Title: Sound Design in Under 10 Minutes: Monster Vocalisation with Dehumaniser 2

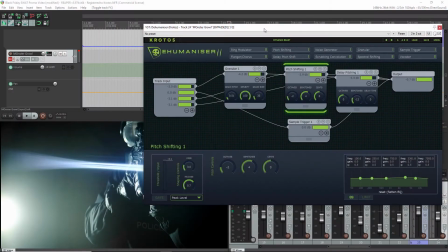(0:05)
Hello and welcome to this tutorial. Today I'm going to be looking at breaking down how I did the sound for the different parts of the SWAT video using only the Sound Design Bundle 2. If you haven't seen the original video, you can check it out in the link in the description.
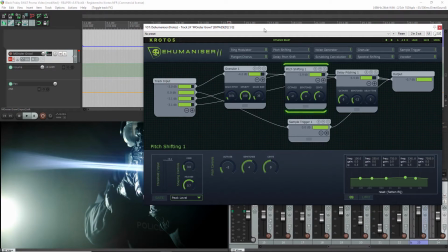(0:19)
In this part we're going to be looking at Dehumaniser 2. Now before we actually get to Dehumaniser, I'm going to show you the video.
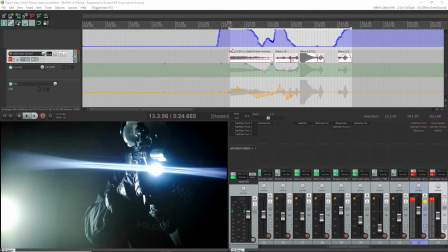(0:26)
Now there is at no point an actual creature that shows up. So as we know as sound designers, it'll be the audio that builds all of the tension in the scene.
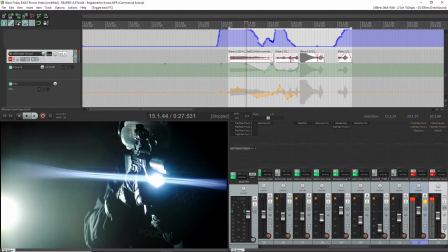(0:35)
Let's have a look at this first part. Now there is just a police officer and he is kind of moving really close up towards the camera. And I felt this would be a good tensiony bit to have some like low growls and kind of breathiness to it.
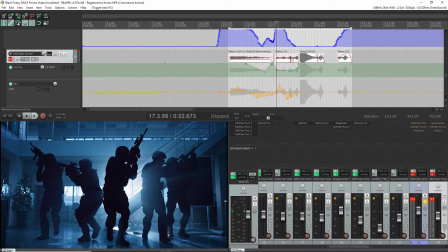(0:51)
And then in the second part, there is a whole team of officers walking through an office. And I thought this would be good to have the breathing and the slow build up towards the eventual roar when the lights go out.
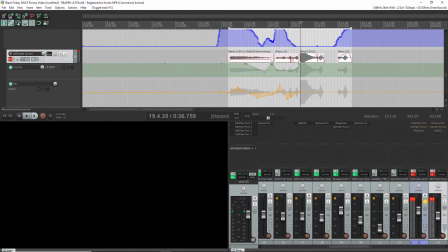(1:05)
So let's have a quick listen to this without any of Dehumaniser's processing.
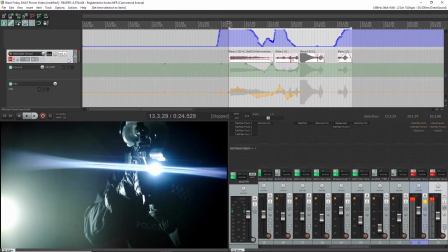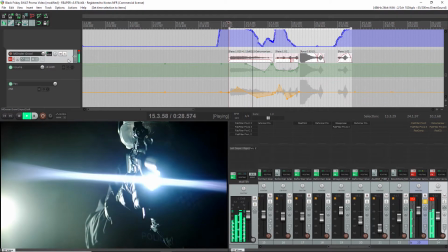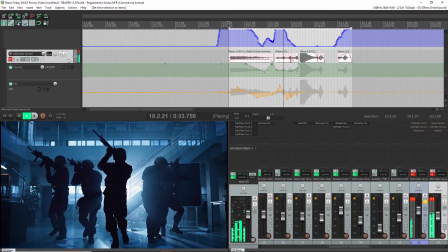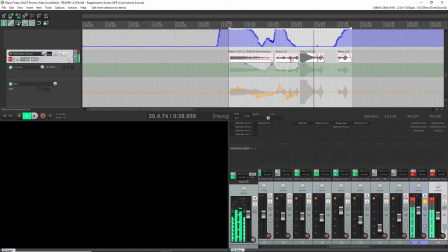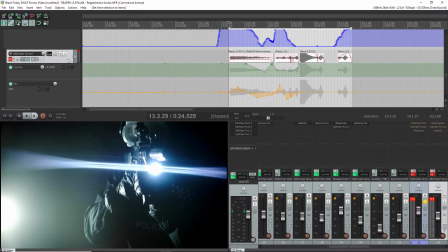(1:30)
The only thing that was actually scary about that was my performance. So how can we use Dehumaniser to make that sound a lot better?
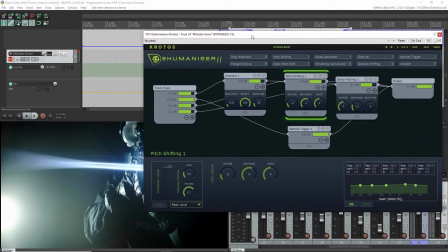(1:37)
So we'll bring it back in again. The first thing I did was go through the presets. Now there was plenty to choose from, but Dynamic Beast was the one that stood out. Now the reason I chose Dynamic Beast is because it was good for the quiet setup at the beginning and then the giant growl at the end,
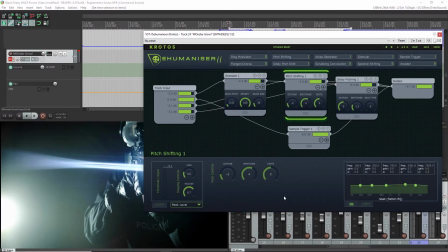(1:55)
due to the fact that different modules are triggered by different volumes of audio input. Now, in this preset, everything will start off breathy because the pitch shifter and the delay pitch shifter are the only two that will be triggering.
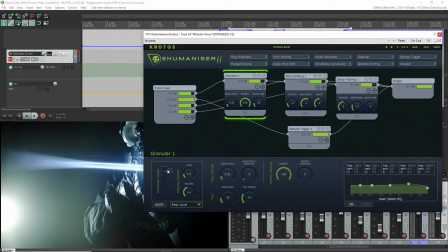(2:09)
The granular is not triggered until the volume is higher than the threshold, and the same thing with the sample trigger. Now, this allowed me to take the original performance and have it pitched down and way more unnatural, but gave it that deeper richness that you wanted for there to be a creature.
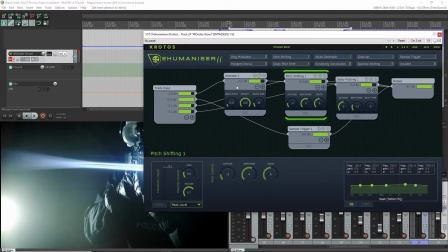(2:28)
Then, once I do my shout into the microphone, the granular will trigger and it adds this richness and density. So everything will sound bigger. And then the Bengal tiger will give it this real animalistic feel. So let me show you how that changes the scene.
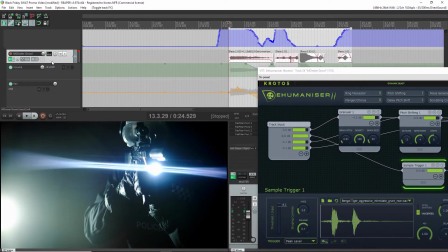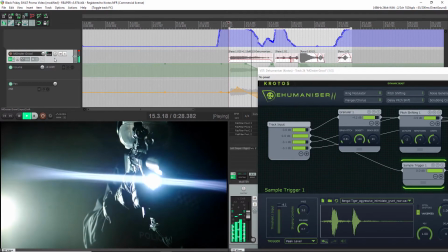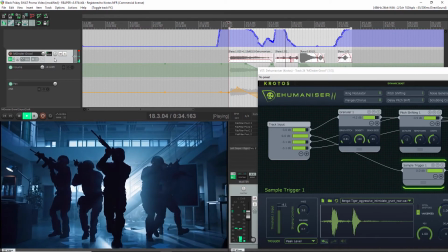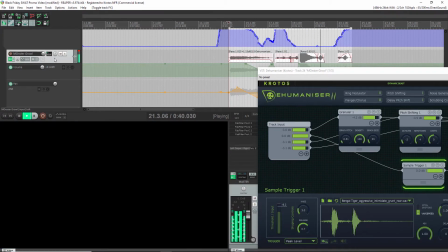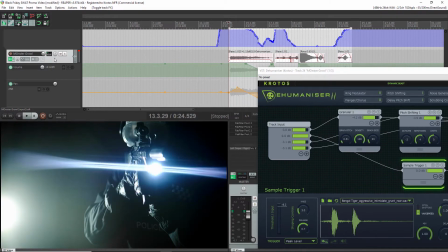(3:08)
So I felt that that was a really good start, but it was still missing something that would make it feel monsterish.
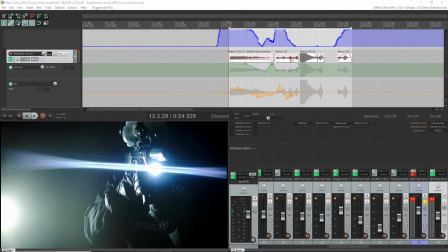(3:15)
So I went and grabbed my work colleague Peter and did a second take.
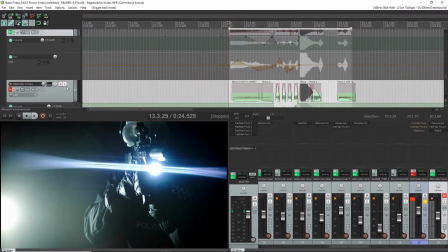(3:24)
Now here is a quick example of Peter doing this clicking noise with his voice.
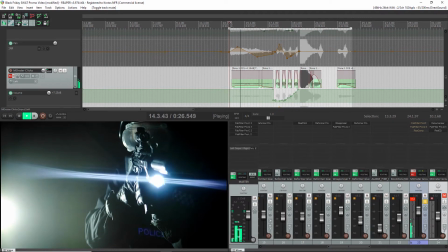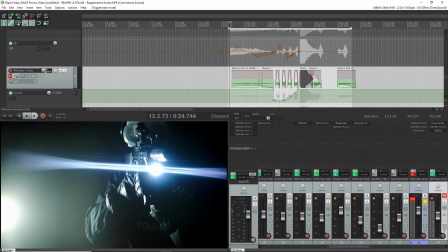(3:37)
So it's got these kind of vocal qualities and this really high-pitched clicking thing going on as he's performing it.
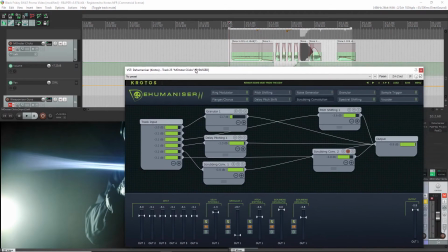(3:45)
So I got Dehumaniser 2 back in on a different track and I searched through the presets again.
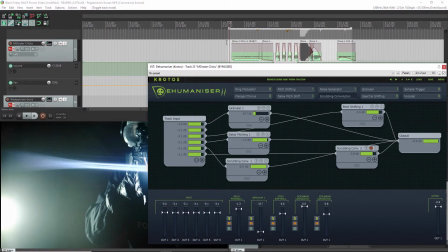(3:53)
This time finding Remove Some Meat from the Cow. When I first got the preset, the granular was a little bit louder than I wanted it to be. It was making everything richer and more dense, but I actually just wanted those isolated clicks more. So I turned down the volume in that.